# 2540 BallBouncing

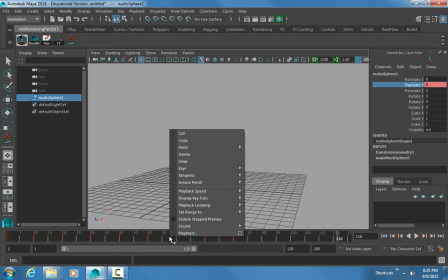494s
Now I think mine's playing back too fast, so I'm going to right click on my timeline, go to playback speed, and make sure it's set to play every frame max real time.
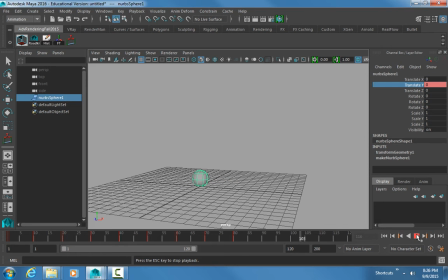508s
Okay. So now what's one thing that's wrong with this? Or what looks weird? It doesn't look realistic. It doesn't look realistic, it's static. It looks like it's floating. It's floating is what it looks like, right? And we don't get a sense of any impact or any velocity change, right?
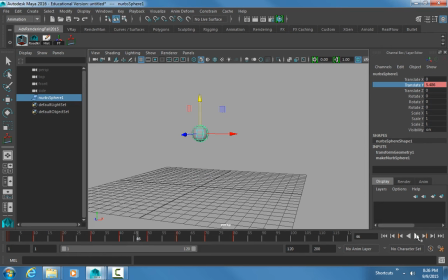527s
So let's look at our example on the board. We don't see any of that energy being conveyed. It just looks like Talena said, he's kind of floating, just kind of like going up and down, right? So let's give him a little bit more motion, a little bit more drive into what he's doing.
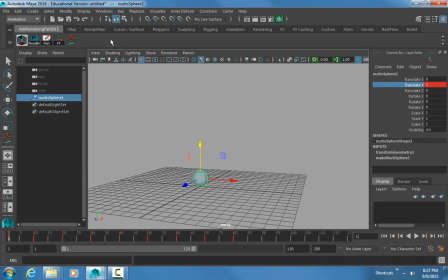544s
All right, so we're going to go to the graph editor, Window, Animation Editor's Graph Editor, or you can go to your hotbox or your shelf item if you have it and click on it.
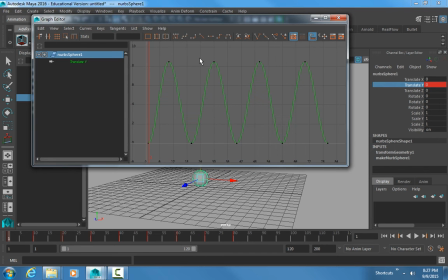556s
Okay, I'm going to hit F so I can see my graph. All right, so now with this graph, it looks exactly like we talked about. It's just floating. It's just going up and down.
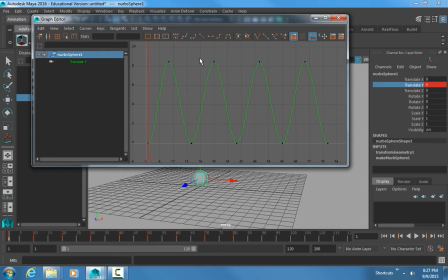571s
So now we're going to make one change in here, and it's going to change the way it looks inside of that. So if I marquee all of these bottom points, and I make them linear, which is this little linear tangent button, and then we watch it again. Look like it's bouncing now.
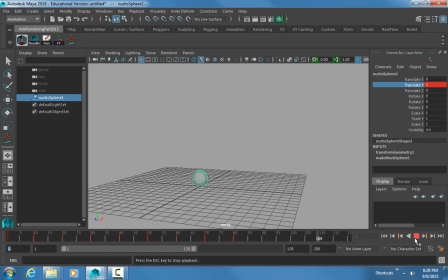594s
Right. Now it looks more like it's bouncing. It still doesn't look perfect, but it definitely looks a lot better than it did before. Okay? Now let's analyze that a little bit before we go any further.
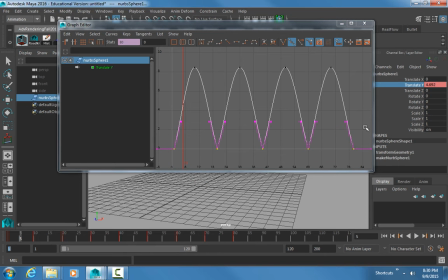607s
In this case, that's why this works, is because it hits the ground and bounces back up. Now what we can do is exaggerate this a little bit further. Okay? So right now our handles are kind of locked into position. If I click on one of these and middle drag, you can see how it grabs both of those, right?
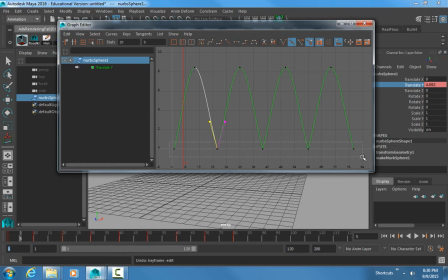624s
So I'm going to grab this whole mess on the bottom again, and I'm going to go up here to break tangents. Okay? It's also right click, break tangents, easy way to get to it. Now I can grab these individually and start to make this graph a bit bigger.
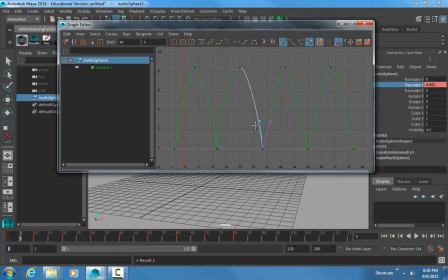643s
Make this valley a little bit narrower and make the mountain or hill a little bit hillier. Is there a way to do them all at once? There is. If I were to go like this, I can't do them all at once, but I can do like all the pink at once.
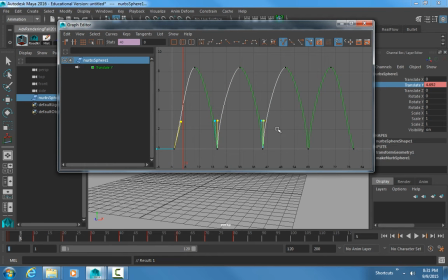662s
So I'm just shift marking all the pink. Gotcha. There's no pink there. And then grabbing those. Oops. But I like to do them individually, so that's what I'm doing.
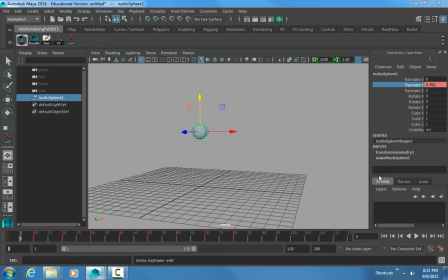680s
Okay. Okay, go back. What the heck did you do?
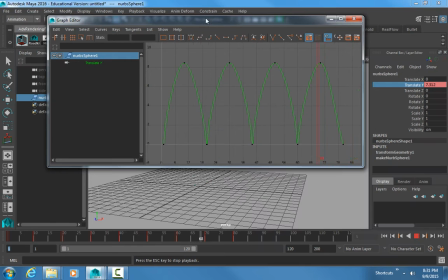688s
So all we did was grab the handlebars and just bring those two handlebars closer together. We broke the tangents and brought the handlebars closer together. Let me stick this inside of my view so we can see it better.
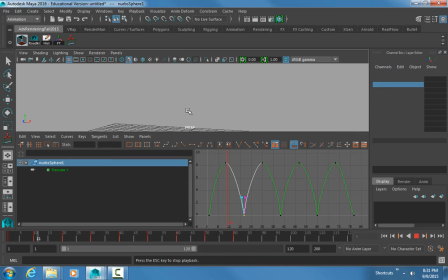701s
Okay, I know that much. God damn, mine's not doing it.
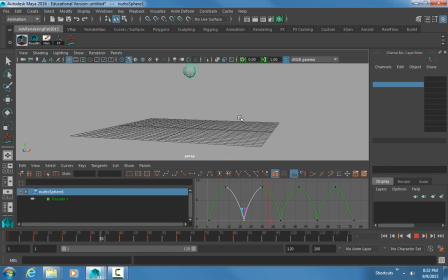707s
I can't. Just doing that, just making all those bottom ones linear and just kind of tightening up where that valley happens makes this animation read 10 times better than it did before. Okay? So this is something that's, you know, kind of like an eye-opener,
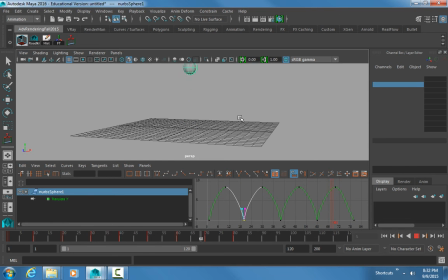723s
because it really makes you appreciate the delicacy of animation, okay? Where it's not simply going in there and just throwing in a bunch of keyframes and hoping for the best. It's literally about understanding the physics of it so that we can apply that to our animation and make it look realistic.